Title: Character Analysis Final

Good afternoon, I'm going to do a character analysis on Sherlock Holmes, the release pilot and the release pilot.
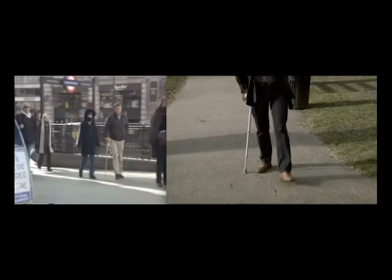22s
Like whenever the scene first comes on on the new pilot, I've noticed that number one, Mr. Watson's walking with a cane in a downtown large city. and
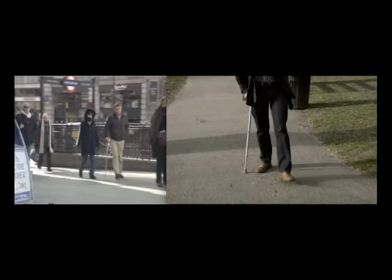38s
then in the release when he's in a park looks like the suburbs of a city and so that tells me that what the director was looking for or the writer in this case was looking for in this particular situation is they were trying to give more of a personal sense to what they were trying to accomplish like say For instance, Mr. Watson, well, they both walked with a limp in both things, which helped out a lot. But the main difference, like I stated, was that he wanted to give us the impression of privacy whenever he did run into his friend. The next scene starts up with the next character, which will be Mr. Sherlock Holmes, which is also the main character.
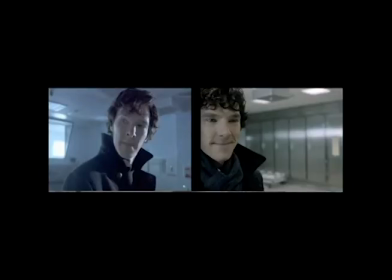96s
The scene opens with him looking down at a body. So basically the unreleased scene gives it more of a
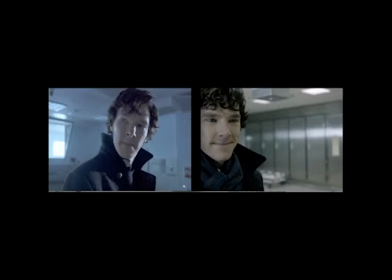111s
blue feel and I like that instead of the more of a brownish I've seen in this one because blue is telling me that I'm inside of a morgue and it should be cool. and the blue against the character is showing the coolness of the room where on the released one is to me brown just means a dry air area.
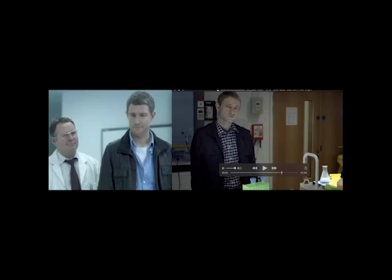138s
M was focused more on Sherlock Holmes but although Mr. Watson was basically a supporting character I felt that they did not have enough camera angles pointing toward him in order to give him a clear vision of what we were trying to see.
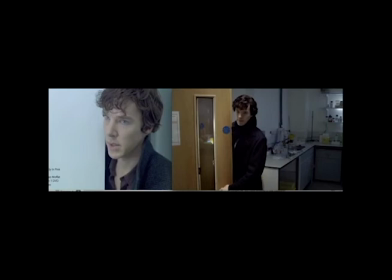164s
I feel that the newer film gives a clear storyline for this but the older film shows you more of a personal effect with your character. so this is my character analysis